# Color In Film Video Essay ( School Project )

S being the saturation of what a single color that can determine how intense it can be. And lastly, B, which is the brightness, meaning how dark or light the color can be. This video by Studio Binder puts up great examples of how you can group colors in different ways for films.
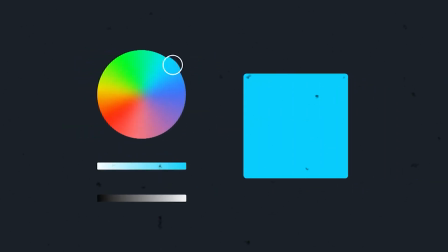4:45 So by utilizing hue, saturation, and brightness, you can precisely identify the right colors to create certain feelings in your audience.
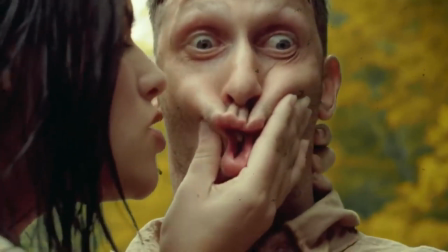4:53 Bright images often seem lively and exciting. Darker images often seem dramatic.
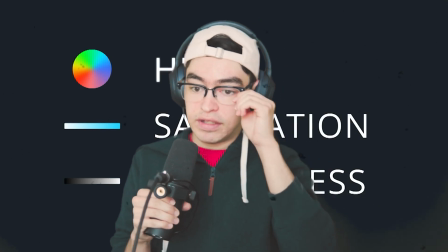5:00 And on it goes.
With the ability to use HSB in your film,
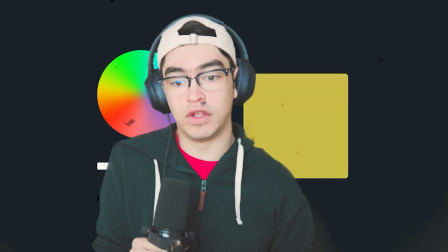5:04 you can pick and choose the type of colors that can be shown in your film and what you want them to represent. So
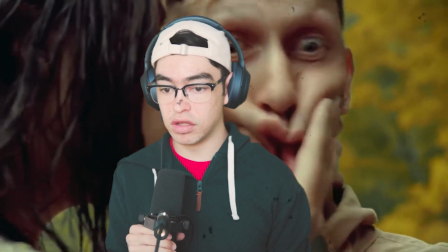5:11 let's go over some quick examples of how colors can represent certain emotions.
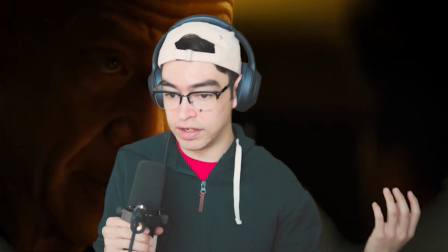5:15 And again, I'll use Studio Binder's sheet example showing some of the psychology of colors in movies.
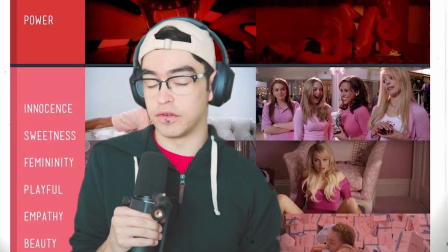5:20 First off, we're going to start with red, which can range from love to anger. Pink can mean empathy or beauty.
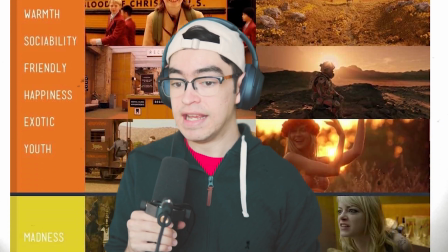5:27 Orange can mean warmth or friendly. Yellow can mean madness or naive.
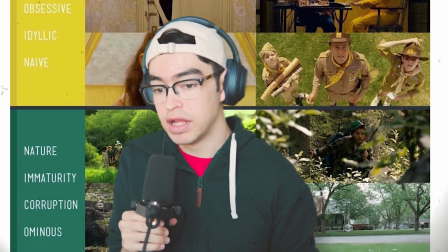5:31 Green can mean nature or danger. Blue can mean cold or calm.
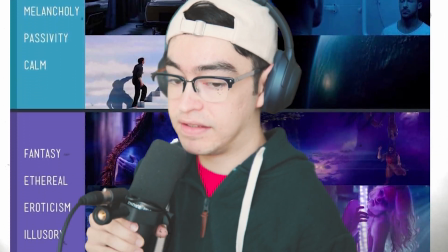5:36 Purple can mean fantasy or ominous. So let's say you got all the colors figured out.
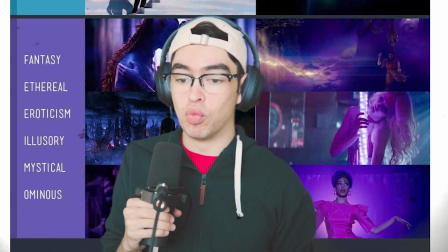5:43 The next step would be figuring out in what way you want to use your selection of colors.
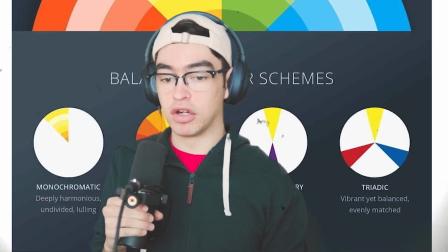5:48 I mentioned earlier about monochromatic and analogous.
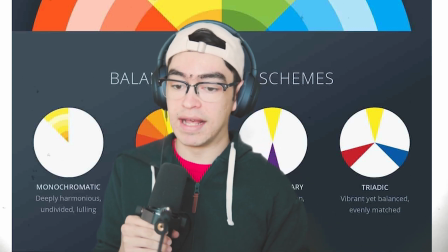5:51 Monochromatic again being a single color palette, and analogous having 2 or 3 neighboring colors together.
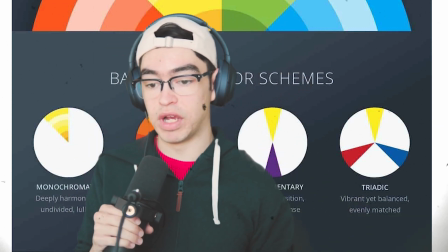5:59 The two other terms, one being the most common in my opinion, complementary, which is what you would think it is.
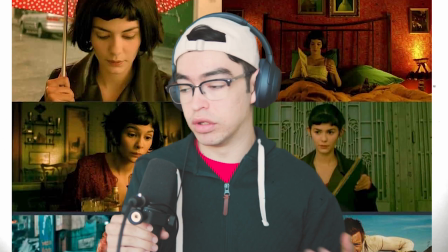6:05 2 colors from the opposite side of the color wheel. I'm wearing red and green, but it's different shades.
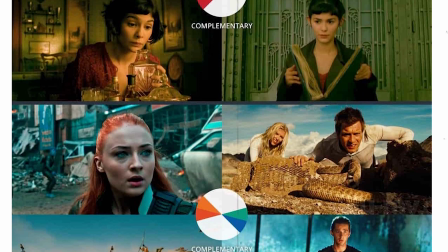6:11 So usually that's how it would work really good. You usually don't put like a really bright red with a really bright green and so on.
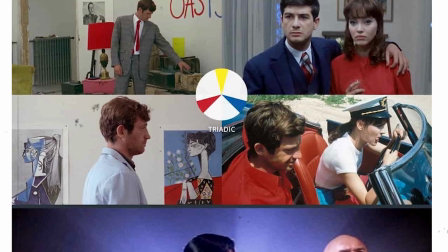6:19 But lastly, you have the triadic,
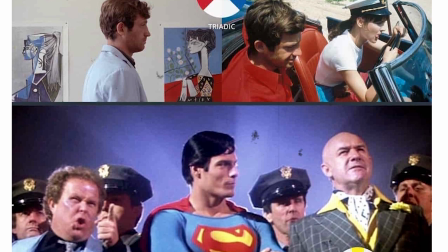6:22 which is a 3-color scheme that uses a similar idea to complementary by evenly spacing out the colors, so they all complement each other.
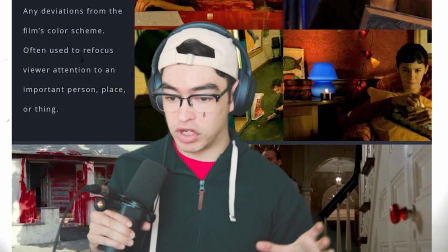6:31 Lastly, once you figured out all that mumbo jumbo, you can go on to how you will use these colors,
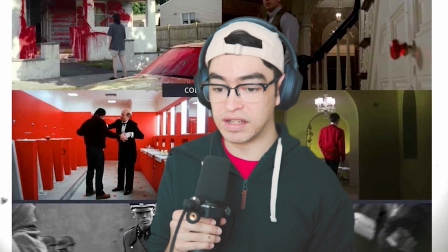6:38 which, I would start off with color discordance, which is basically having a color stick out to the viewer to get their attention,
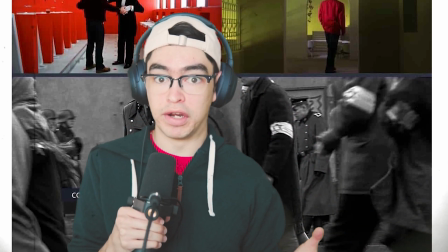6:44 like in Schindler's List. You see the girl wearing red and everything else is black and white.
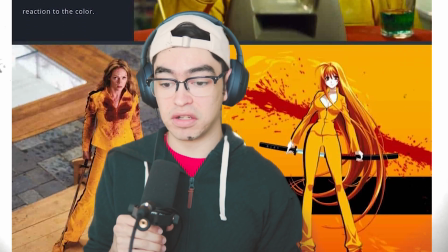6:48 You can also make it associative, which is pinning a character and a color scheme together so you get a sense of familiarity.
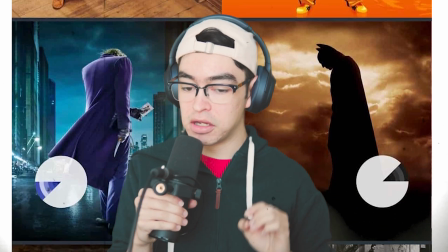6:54 Yeah, totally butchered that.
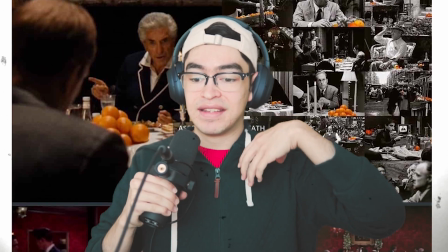6:57 With both of them, like in Kill Bill or Batman or Vertigo.
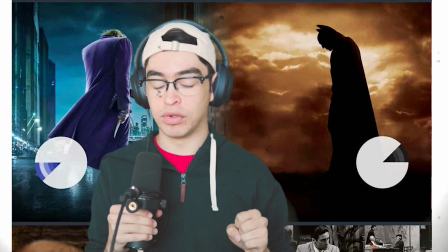7:04 And also you can get for example, like a sense of different meanings from these colors.
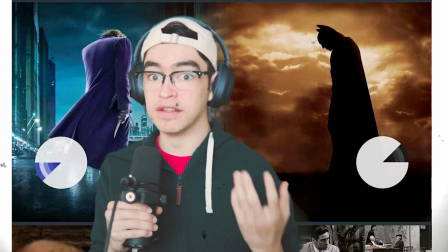7:09 For example, Batman, he's all dressed in black and he is the good guy in the movie, so you associate him as a good guy with the color.
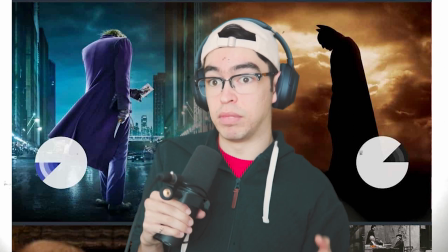7:16 But in something like Star Wars, Darth Vader is dressed in all black and he is the bad guy of the movie, so you can see the differences there.
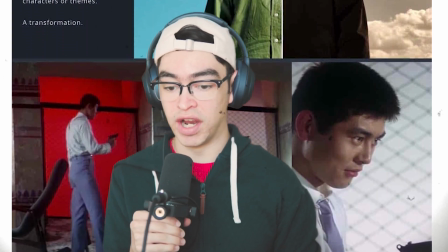7:23 Lastly, you could use it in a transitional sense where the color scheme goes from one end of the spectrum to the other,
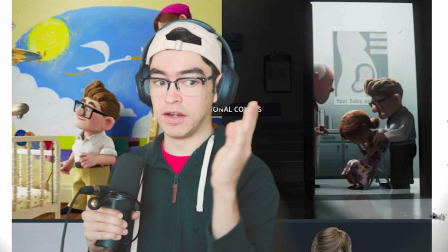7:32 like Star Wars or Up. You can see, Luke goes from very bright colors to very dark colors at the end of the trilogy.
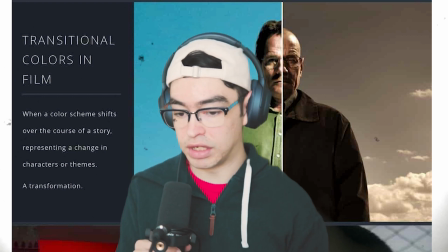7:38 So a great example is one of my favorite shows, Breaking Bad. The main character goes from light to dark colors.
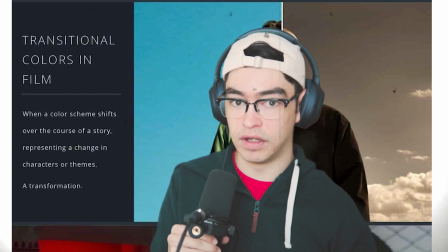7:44 I strongly recommend watching that show, as the cinematography and the storytelling I find very nice to experience. A great example of associating colors with the theme is another great short series called Chernobyl.
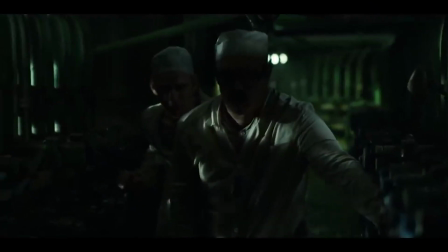7:57 I'll let the video kind of explain this one better.
We take Chernobyl, they establish right at the beginning that green is bad.
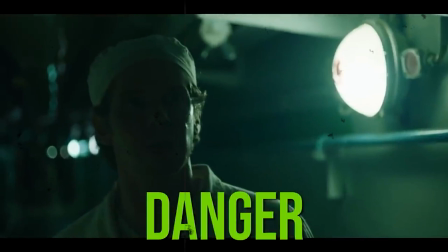8:04 Anytime radiation is present, there is a green tint throughout the entire scene.
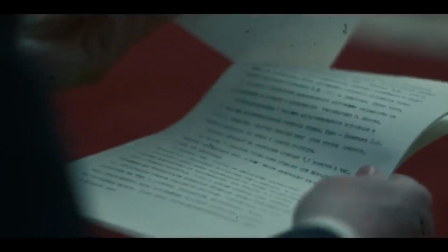8:09 When our main character thinks everything is fine, it's normal colors, and whenever he reads about the radiation leak,
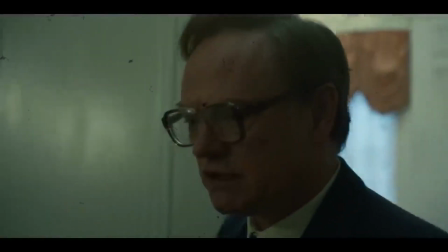8:15 the color immediately turns green, a sickly, gross green.
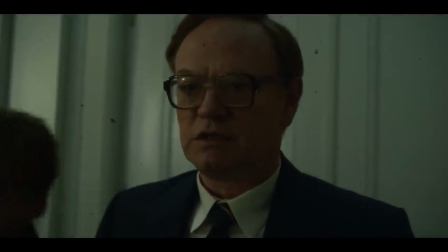8:20 So green is dangerous and blue is safe.
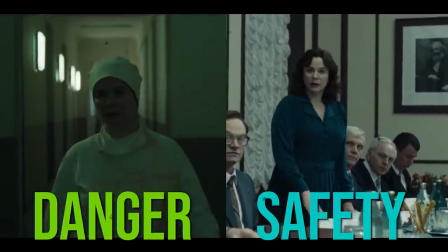8:23 And again, once we establish those colors, we can continue to show the audience what is safe and what is not.
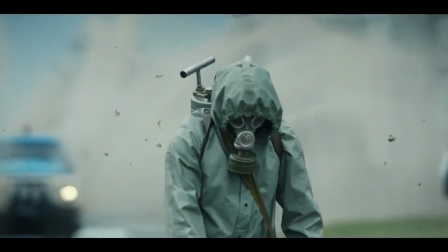8:30 The hazmat suits are green, signifying radiation.